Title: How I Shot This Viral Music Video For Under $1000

Hey what's going on my name is Andrew I'm a director in Central Florida and today we're going to be breaking down a music video that I did for under a thousand dollars. So a year ago today we dropped the spin back video and looking back on it it's just so cool to see the growth since then but also just reflect on how much fun we had making it and if you haven't seen the video we're actually going to look at some clips right now.
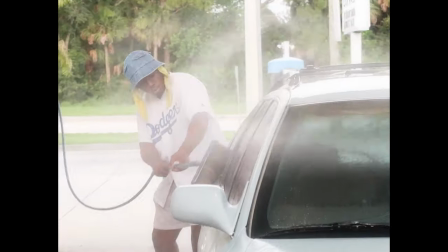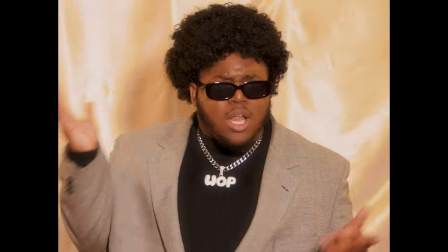So when Wok came to me with the song and told me he wanted a music video for it I was really excited because of the lighthearted nature of it and it's just a fun song to listen to and I know that we would have a lot of like creative flexibility for the video so that made me excited and then when we talked about it more it was like we came up with this prom idea this like retro prom
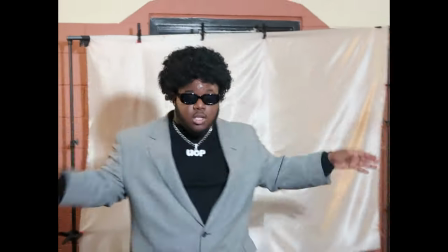51s
that the whole video would be based around and we just built it off of that so when it came to pre-production we didn't pull like a bunch of references and I didn't come up with like an elaborate shot list it was really just I knew I wanted to walk in the center of a group of people while he performed and we also knew that we wanted to use the Busta Rhymes camera trick where you have the artist perform to a slower version of the song and then in post you bring it back up and then it looks
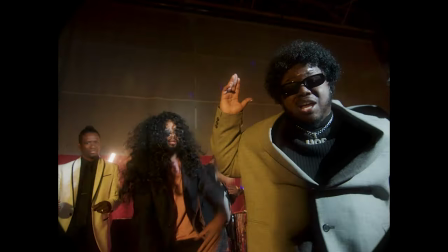76s
like this hyper speed version but they're still on time with the lyrics. We knew that that was going to be a central part to the video because it was specific to that style that we were looking for and we knew we wanted to go in and out of those kind of hyper speed performance shots as well. Then we went out and scouted locations as we were scouting.
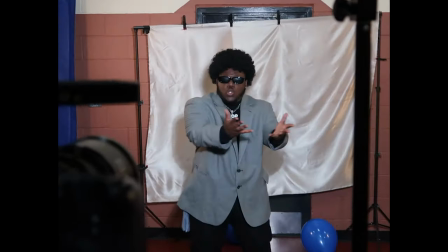97s
We found a local high school that would let us use their gym And that was a game changer for the video now as for gear.
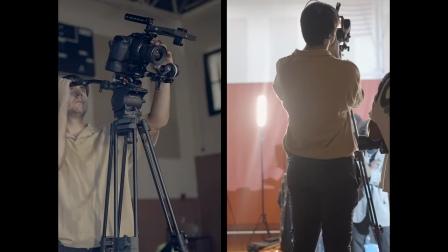103s
I shot almost everything on my 6k pro, but I did use this um
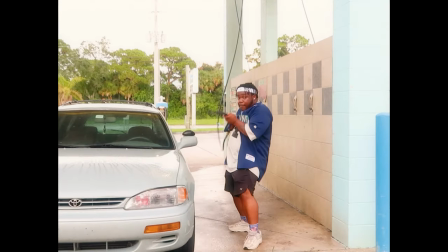110s
Canon g7x For some of those vhs shots those zoom ins at the car wash stuff like that Just to kind of like add to the shot diversity now for our lighting setups it was very simple especially in the dance
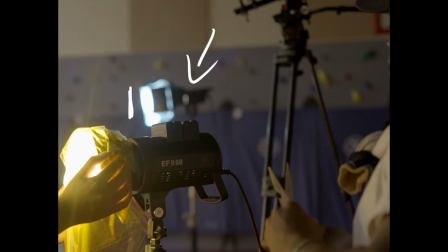121s
scene we had our one key light as an aperture 120d and as you can see we had a blue gel over it on camera left we had a
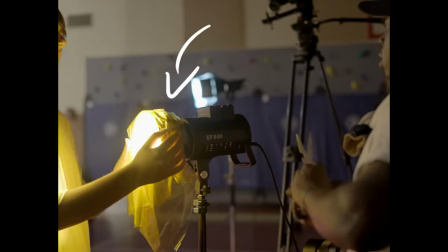129s
knockoff brand 60 watt light with an orange gel on it and at the time I was thinking of this orange teal look for the dance floor as it was accompanied by the dance lights that we had going on but looking back on it I decided to craft
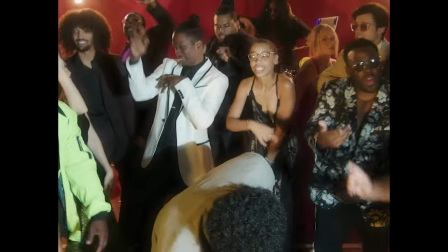142s
the look more in the color grade than the actual lighting setup that we use and I'm happy with how it turned out. It's more of a golden nostalgic feel. Behind the DJ booth we used these two strip lights as you can see.
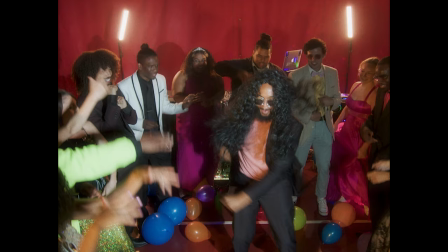153s
I think they fit the scene for what we had to work with and they provided a great backlight. Other than that we just had some typical school dance lights hitting the divider in the
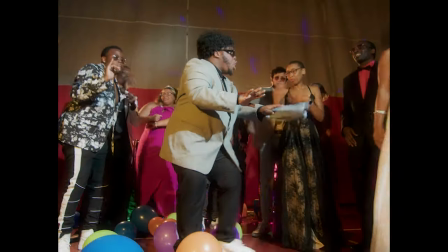163s
gym to just bring home that prom feel to the best of our ability. So for the dance scenes I almost exclusively used my wide angle lens which is a Tokina 11-14mm photo lens. This allowed me to just fit everybody in the dance floor in one shot and I think the wide angle just fits the energy of a dance scene.
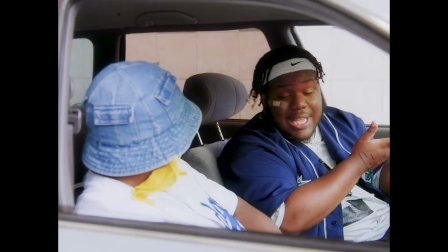181s
Now the car wash scene was all naturally lit. We went out at golden hour and the car wash that we picked actually was facing the sunset so we had a little bit of extra time with the sun and we were probably there for about 45 minutes to an hour just grabbing all these shots and one of my favorite shots in the
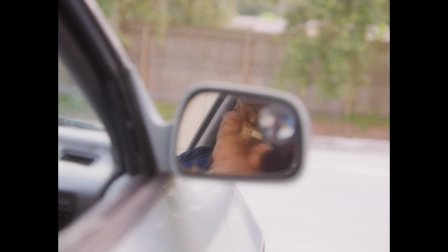197s
video is this mirror shot just because it gives us a different feel a change of pace to the video i used my diesel film zoom
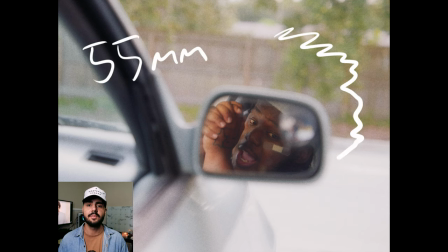204s
lens for this shot it was at 55 millimeters so we could get some depth of field and yeah i think it just switched up the feel of the scene and gave us a break from all those wide angle shots that i had been using keep in mind for this video to be under a thousand dollars we really didn't deal with any equipment rentals we decided to go with the gear that i own and that made it a lot easier to stay within this kind of budget. The main expenses we had were like props and wardrobe. We had the balloons, the streamers for the prom. We had to pick up haze. And I think we spent like $10 on water at the car wash to wash the car.